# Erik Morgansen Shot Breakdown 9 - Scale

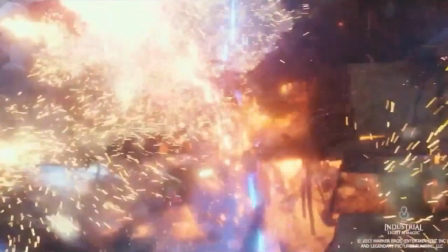(4:06)
But then when this contact happens, that's about what you'd expect for
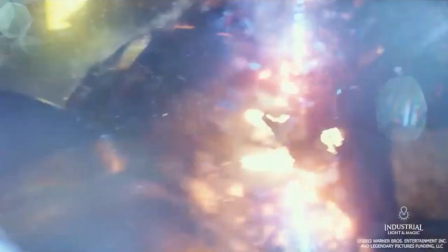(4:12)
a head bouncing back if it got pushed into something hard like this.
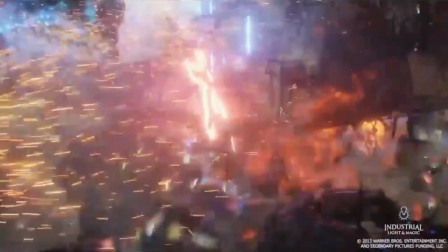(4:17)
And then again, we took another moment and focus on this hand
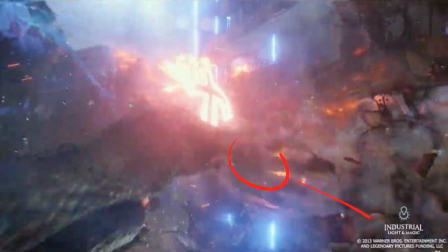(4:25)
and let it drag slowly across the screen like this. And so what I'm doing here is slowing the timing down
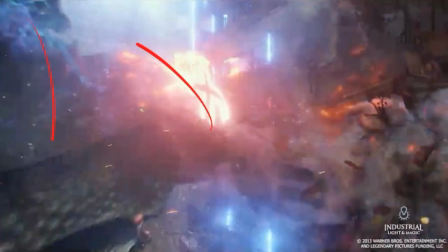(4:32)
of this monster pulling the Jaeger around this way to feature that hand going across the screen like this.
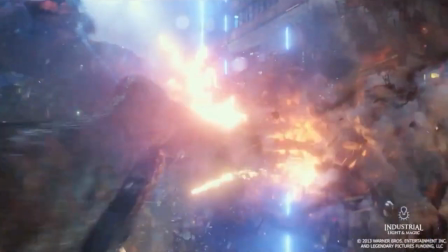(4:41)
And then we let it hang in space here.
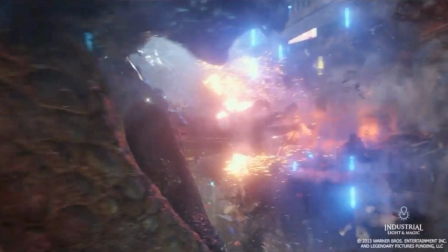(4:46)
And then once this energy of this guy has ratcheted up a bit, then we're going to speed back up to quicker timing,
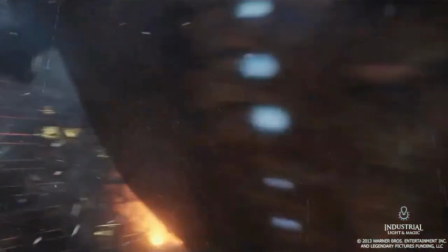(4:53)
which is a little bit hidden by this camera pan, which is helpful. and then pushing into the building.
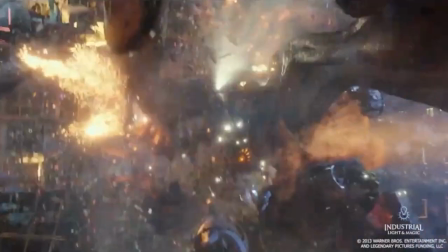(4:59)
Once we get close to the contact of the building, then again, we're going to get back into just about human scale.
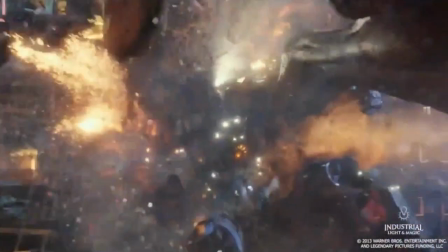(5:05)
I have delayed some things and softened some things and slowed some things down with the way that the overlap on these legs work,
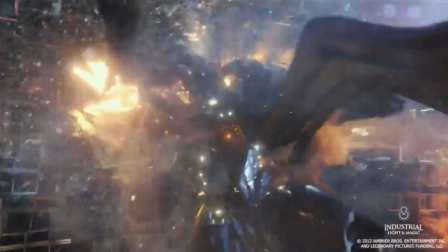(5:12)
and maybe a little bit on the overlap of this arm here as it compresses down.
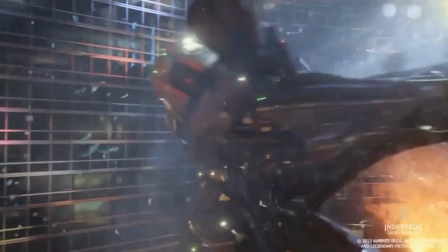(5:20)
But again, it looks like that's about what you'd expect for the scale of a creature that's human size.
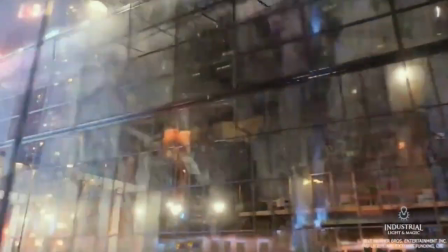(5:27)
And then the walk through here. And then when you get to here, same kind of thing.
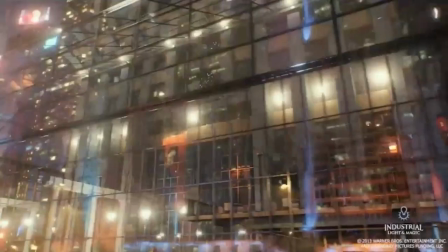(5:33)
Like again, part of this is obscured by this character breaking through the building.
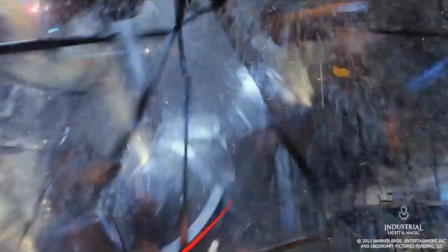(5:38)
But if you notice, when we get to this moment of contact with the ground that happens right here, the bounce up the other direction, and if we look at this light coming off of his head,
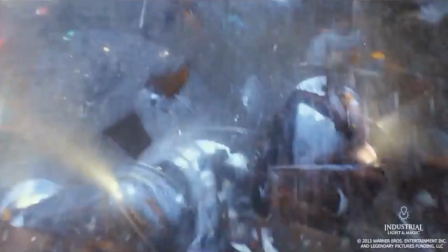(5:51)
this bounce that happens in that light, that is the
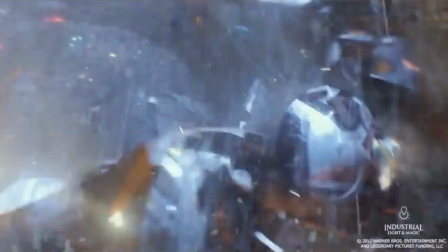(5:55)
follow through of that contact again, and then the bounce up back the other way.
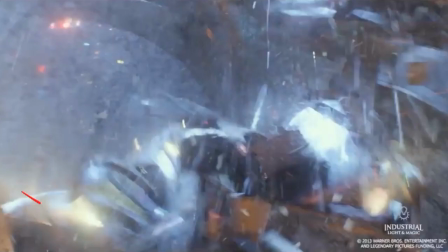(6:01)
Again, that feels like it's about human scale. Bounce this way and then back up like that.
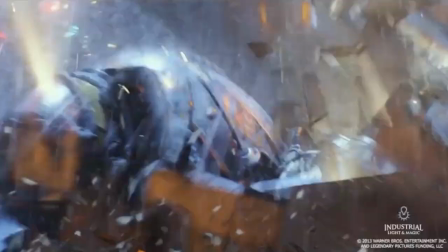(6:07)
So the impact of this now is much more quick.
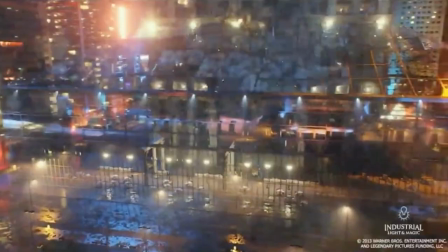(6:15)
Same thing here on this impact, where it feels slower going through the building.
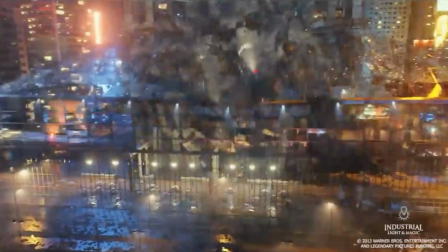(6:22)
But if you look at that light on the top of his helmet coming through,
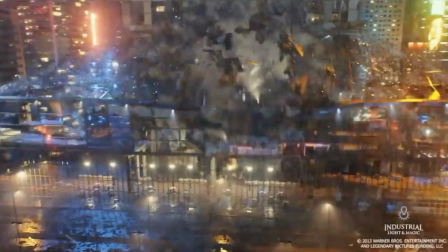(6:27)
again, it's only about 12 frames to get to the ground, so it's closer to the scale of those of that boxer falling to the mat.
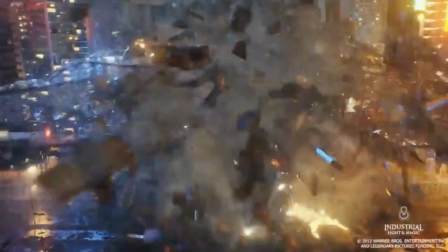(6:36)
And then again, after that energy is dissipated,
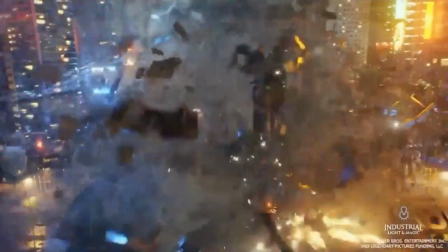(6:41)
in this next section where this Jaeger's kind of getting ready to stand up,
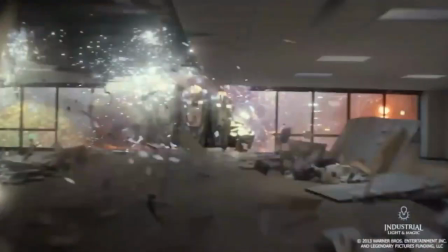(6:46)
I just lag the amount of time that it takes him to stand up.
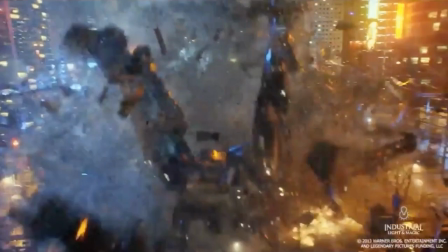(6:50)
This leg comes over, swings over again quicker certainly than the scaling of
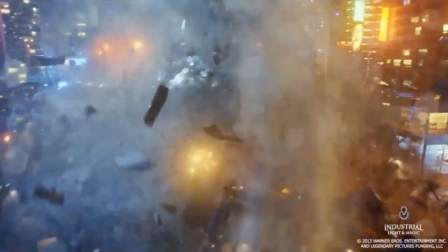(6:58)
that giant tower.
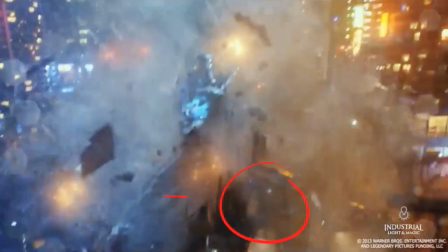(7:00)
It's a little bit slowed down, but then once we get to here, I add that rocking back and forth of that bouncing.
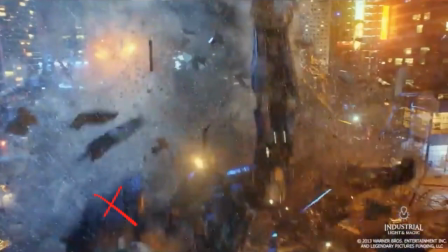(7:07)
This leg makes contact first, which causes the hip to rock up this way,
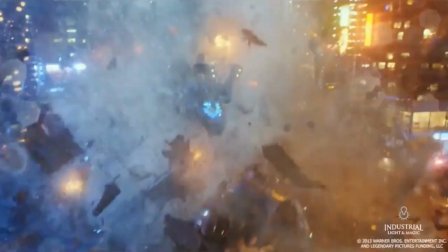(7:13)
and then after the other leg makes contact here, then this hip is going to swing over and rock back the other way.
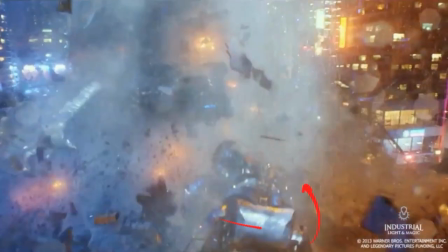(7:19)
So I take that moment
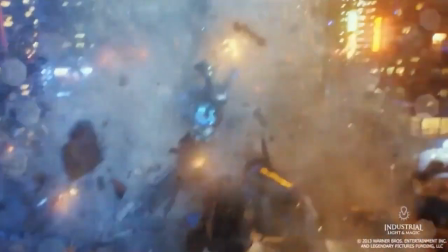(7:22)
of the follow through and make a larger residual action to it and make it take a little bit longer, and then just delay him standing up.
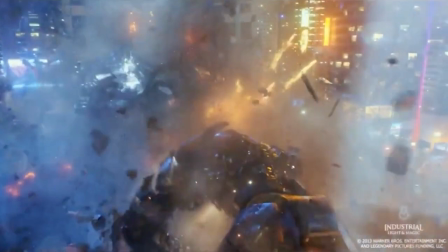(7:30)
I let him hang down there like it's taking him a while to get his energy up to stand back up.
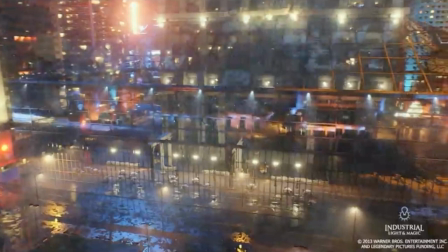(7:37)
And then the next thing to sell the weight is just to amplify all of the
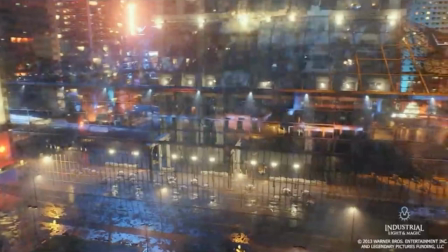(7:41)
drag and overlapping action and residual motion that happens after these big contacts.
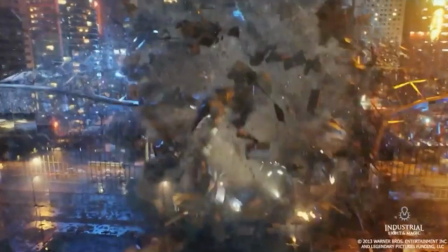(7:46)
So if you look at this light here that's coming off of the helmet
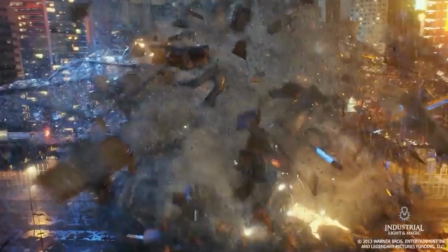(7:52)
in relationship to this orange light here that's on the chest,
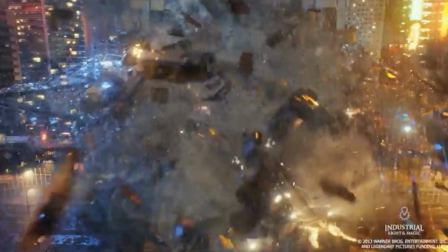(7:56)
you can see like here I've got this head pointing way off this way and the chest pointing this direction,
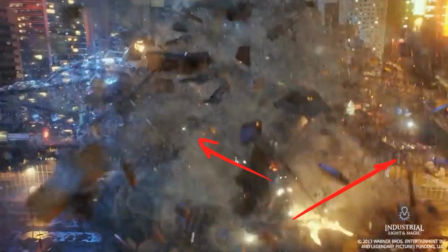(8:03)
so I'm really rotating them against each other.
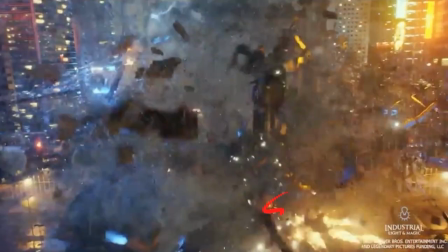(8:06)
And then I'm adding some extra bounce in through here on the chest, right in there,
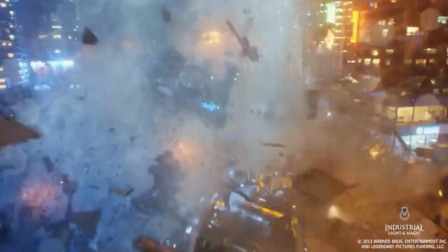(8:13)
and then in through here you can see how much I'm twisting hip and chest against one another like this,
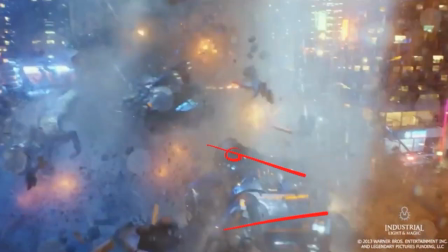(8:21)
and then adding more twist like this through here. This big swing across of the hips is exaggerated,
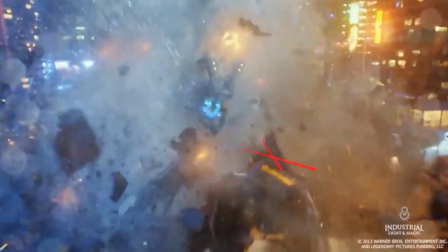(8:32)
and you can feel all of that snakiness through the spine.
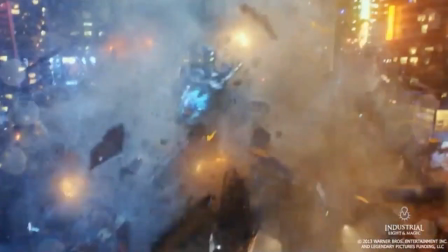(8:38)
Same thing on this monster character. I'm leading with the top of the head through here,
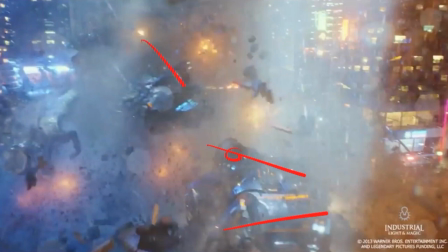(8:46)
and then again this way, and I'm really leaning into it.
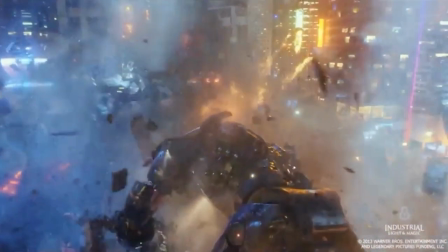(8:52)
And then on this head shake, I've got like some extra drag that happens in through there to give it some more.
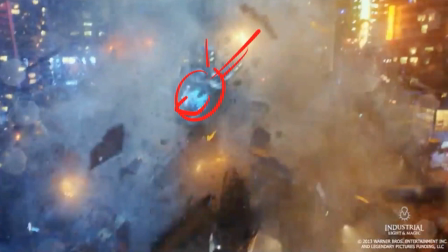(9:02)
And same thing on this jaw. I'm really pulling the jaw over on this head swing.
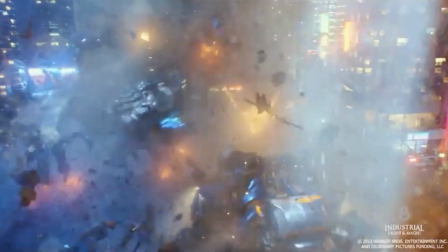(9:09)
Like that. It's really broken in through here, and then there's more follow through, and then it releases again and has more drag this way as the head goes.
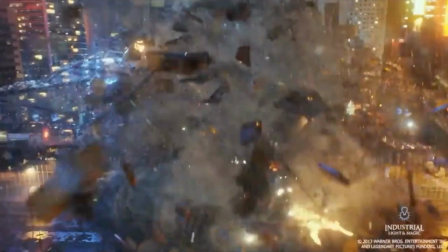(9:17)
So this is something of a special case scenario with regard to trying to make something look big and heavy. We came up with a rationale of speeding things up where we're in the forceful part of the action all the way down to like human scale, and then expanding that scale back out after that event happens, some contact or some percussive event. But as long as we kept with enough drag, enough follow through, and then made sure that the energy didn't dissipate too quickly after those contacts happened, and we still felt plenty of reverberation through the body, then those things still read as a large character, and that's the kind of thing you could apply in all kinds of situations. That's my shot breakdown. Thanks for watching.